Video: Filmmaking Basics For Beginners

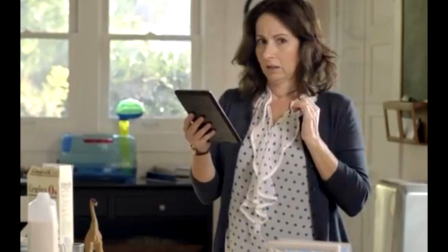3:51 And that'll be key to the story as we go along. and what's amazing this is all in the space of 30 seconds and
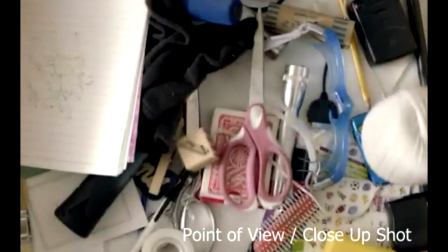3:58 so here we go now the point of view shot we're not exactly sure who it is but we can probably figure it out we're just looking at a drawer it's basically a close-up shot even though there's a lot in the drawer basically considered a close-up of the contents of the drawer and it's a just a straight above shot
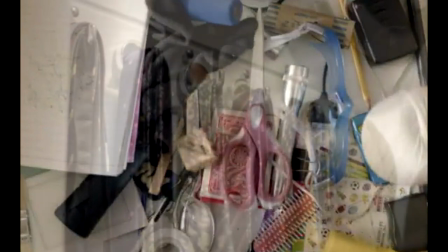4:19 You know, I would imagine that was probably pretty easy to set up. And then here we got kind of a medium close-up shot.
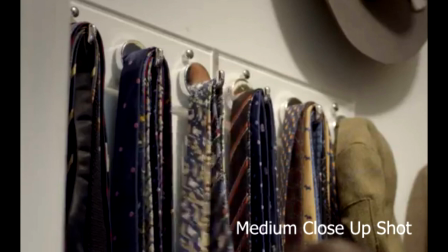4:28 And when we say medium close-up, it might be a little confusing. There's different terms for all these. But a close-up is basically a head shot. A medium shot is basically from the waist up. And a medium close is kind of in the middle. So if you could kind of imagine a person, you know, that's a tie and a kind of a hat off there to the corner. it's about from the
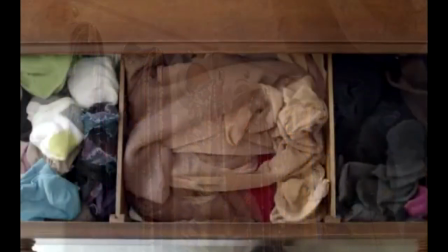4:47 waist up you say maybe maybe a little higher than the waist up another close-up shot we've got here of the drawer and what's great
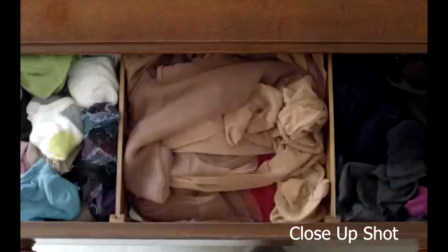4:55 about I don't believe it was this shot but the shot just prior to this close up shot you actually saw the drawer opening so they they've added in-frame movement within all of these shots and and we feel that that's a really
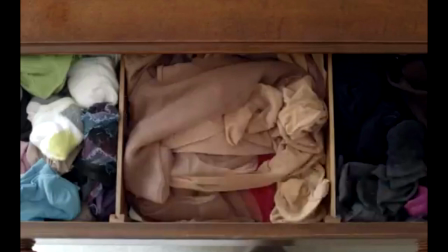5:11 critical component to these staging these shots and all these shots
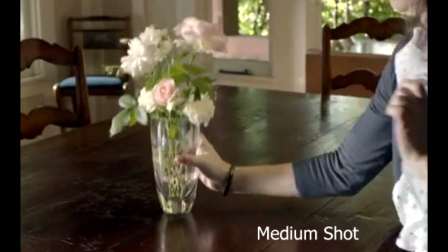5:16 are long shots the camera not moving the camera is not moving in any of these shots it's all just the subject moving but the way the the shots are edited they're all maybe one to two seconds long one to three seconds long and there's well staged action within the frame the the camera
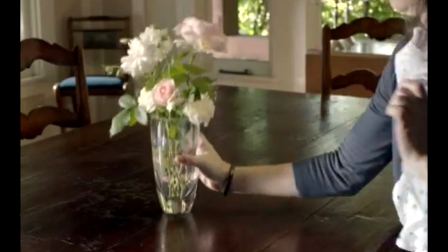5:33 doesn't even have to to move and so all we know at this point in the story is the mom's upset and now she's really busting a move to
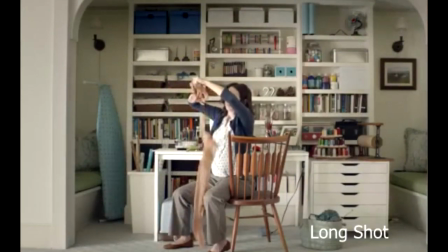5:42 get things done now here's what we call a long shot this is well framed again it's a technically a frame within a frame so it's a nice well-balanced shot and we notice the the mother is turned toward us so we get to see her we see her in her kind of flurry of activity
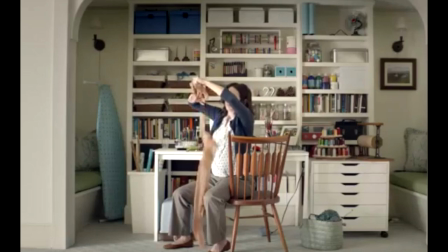5:58 you know so this is giving us an idea that she's she's moving fast she's got kind of a workshop setup and it's a
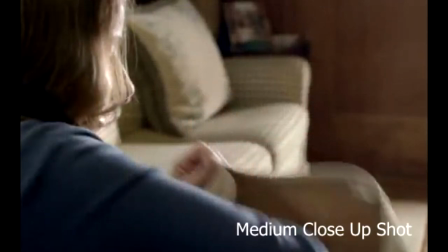6:07 well-balanced shot. Here we go to what we call again a medium close-up basically from the elbow up where you can see that the shoulders it's really a cross between a close-up and a medium shot so it's from about the elbows
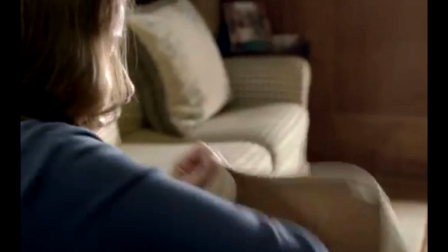6:23 up to the shoulder so we can see some body language and then we can also see the face.
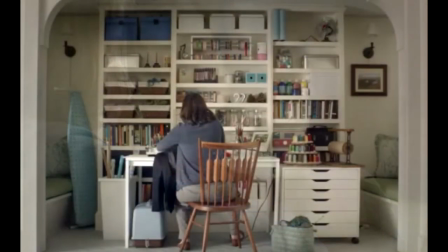6:31 Here you know there's probably more background than you really need to see and then we're back to this long shot again with the long shot you can see the entire
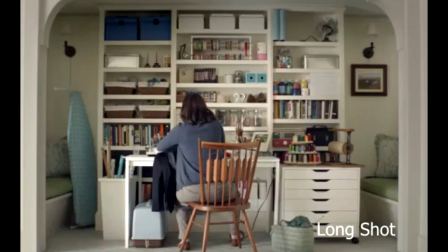6:38 person in a long shot from head to toe and so it gives of all the shots it's the one shot that gives you the sense of the subject in their environment where the the background is as important as the subject so we're wanting you to know that what we're telling you about this
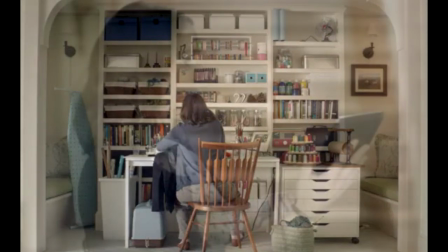6:54 person is that she's got you know she's a seamstress she's a can-do crafts person and now this again is a medium close-up
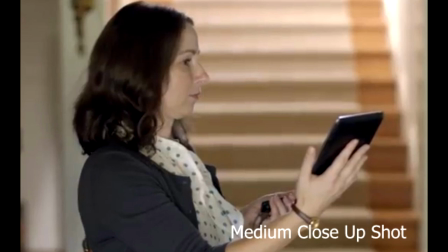7:02 shot um from about again the elbows up and uh you see the tablet is prominently displayed and that's actually what we're selling so in a sense it's a two shot because you've got the the tablet and her so probably at some point in making this they said you know we've got to get
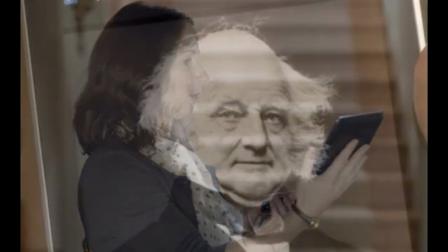7:20 more tablet in this you know like they say more cowbell they probably said more tablet and uh here we go another point a view shot again these are important
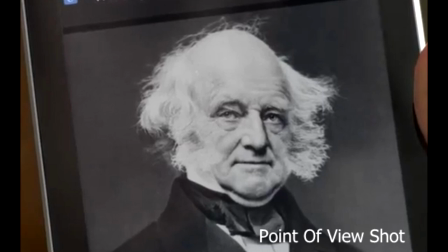7:29 as in terms of getting us in inside the character's mind and those are matt and martin van buren shot i'm assuming that's probably public domain so it's not a problem using that we're getting close to the end here as far as this goes